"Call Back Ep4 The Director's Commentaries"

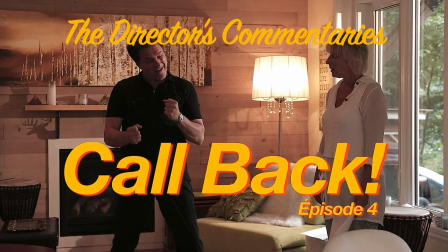(0:00)
Welcome back to the Director's Commentaries on Callback, episode 4, The Audition.
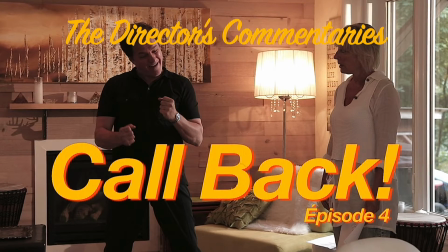(0:08)
And aside from episode number 1, this is my favorite. The reason is very simple.
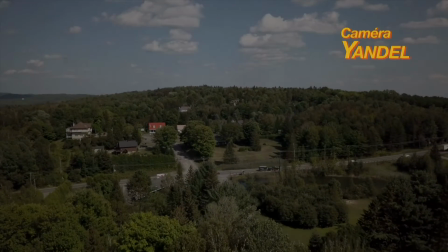(0:15)
It's all because of this here. The intro and the outro.
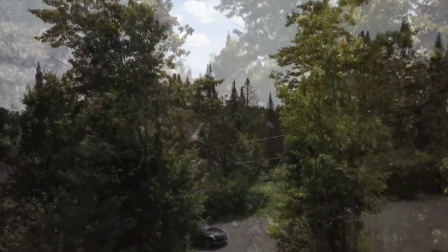(0:23)
Yeah, even though this episode was presented as episode number 4, it was shot as episode number 3.
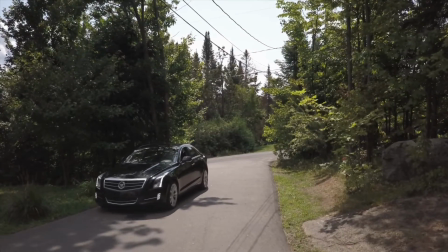(0:29)
And at that point, I thought we still had a lot of time to shoot our episodes,
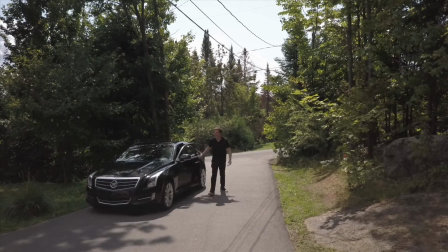(0:35)
but we ended up losing one month at some point.
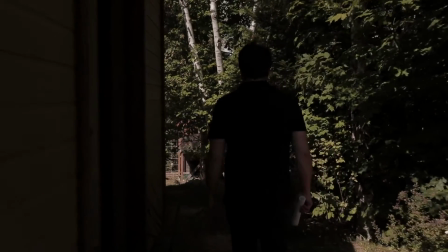(0:41)
This shot here is a reference to Pulp Fiction when Bruce Willis' character is walking to pick up his watch.
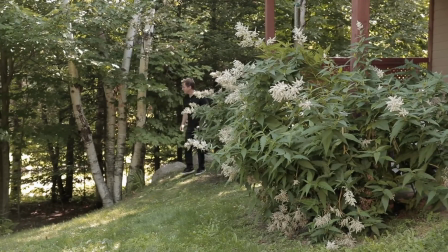(0:50)
There's a scene that looks like that one. You might have noticed.
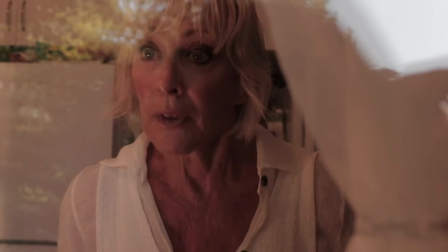(0:55)
so yeah the reason why i like this episode is simply because i took the time to make an intro and an outro so to set up
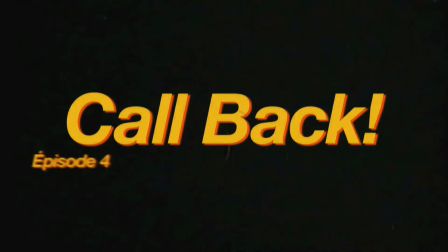(1:03)
the main scene um to wrap it uh to
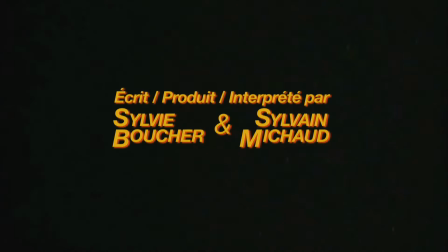(1:08)
present it to set up the table for what was coming what was to come
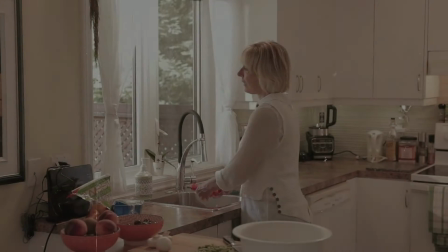(1:13)
so um but i couldn't do that for the three last episodes
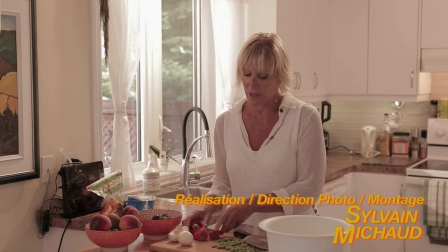(1:18)
because that we shot because yeah we had lost a month of shooting we're shooting about
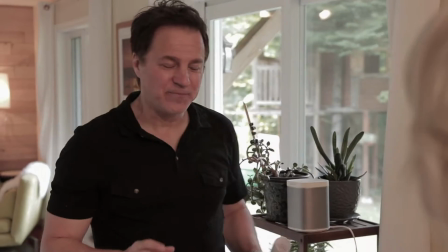(1:24)
one to two days per week and so it means that we lost about eight
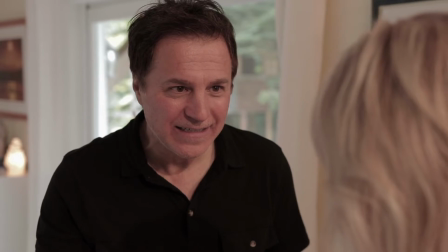(1:29)
days of shooting that's why we instead of shooting 12 episodes we
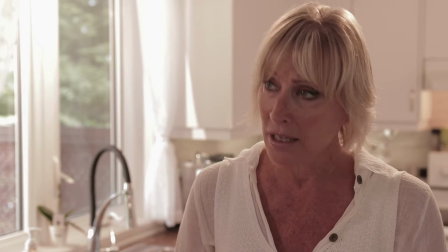(1:34)
tend to 12 episodes like it was the goal because we wrote 12 episodes we ended up shooting
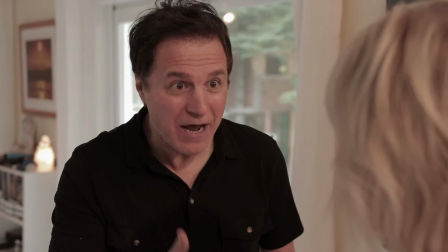(1:39)
only six episodes yeah this segment here is
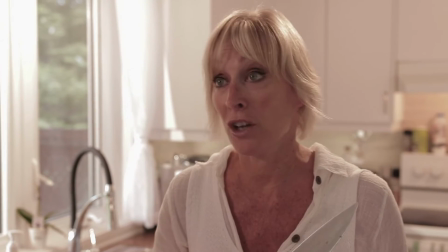(1:45)
one of my favorite in the entire series I love the editing it's
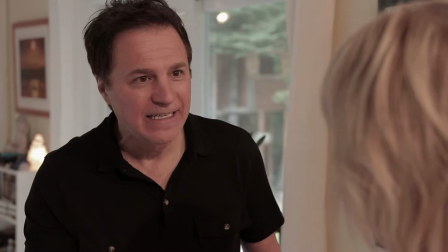(1:50)
very tight I love the exchange that we have and even though I had wide shots
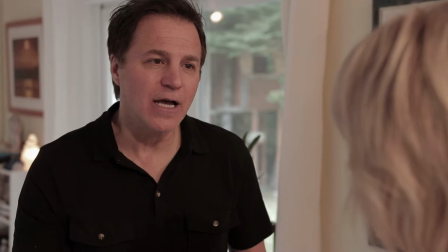(1:55)
two shots of that scene I've decided to go only with the close-up shots because I thought we were more into
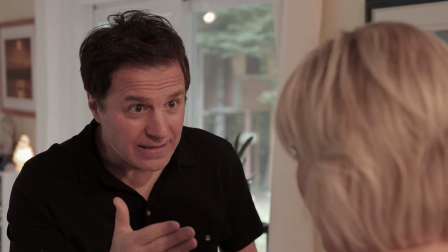(2:02)
the psychological in
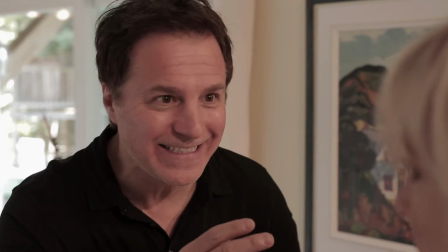(2:10)
the heads of our of the characters and um it was serving the scene better
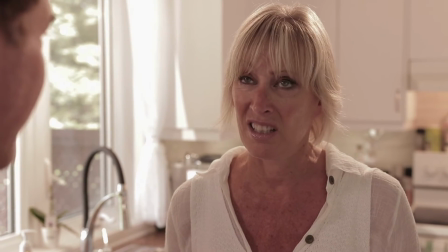(2:16)
but i had to search for those uh those shots because uh at first when
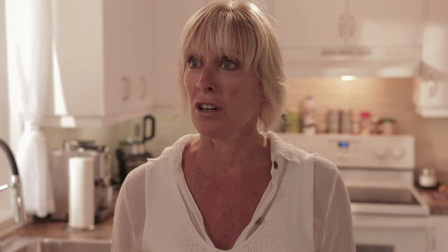(2:22)
i look at the rushes you know after the day of shooting i was going to my computer i was watching the rushes i was very
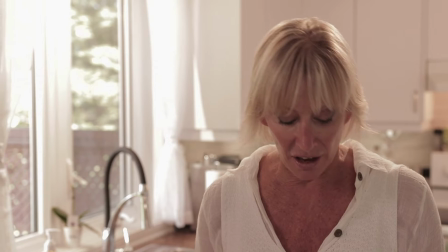(2:30)
disappointed i thought we had to reshoot this entire scene here because as you know i was wearing a lot of hats i was the director of photography,
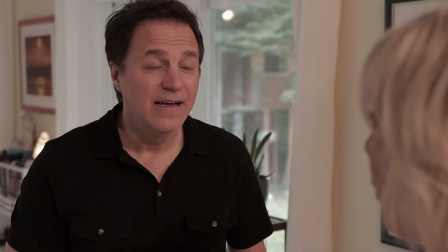(2:39)
director, actor, writer, editor.
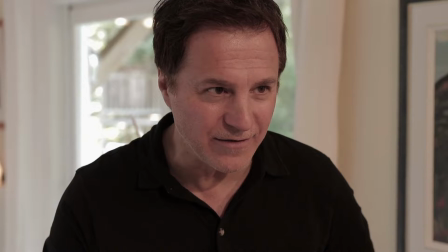(2:41)
And when I look at the rushes at first, there's always one of them that stands out, that takes the lead.
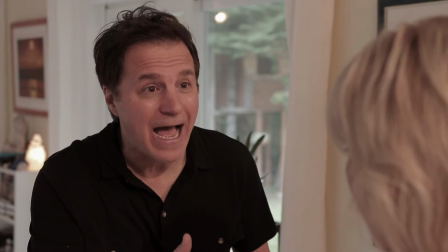(2:49)
And most of the time, it's the director of photography. Because what do we see first when we look at rushes?
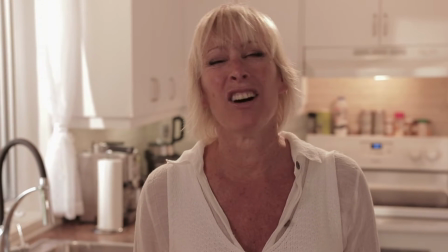(2:55)
Well, it's the image. And the image is, well, it's the responsibility of the director of photography.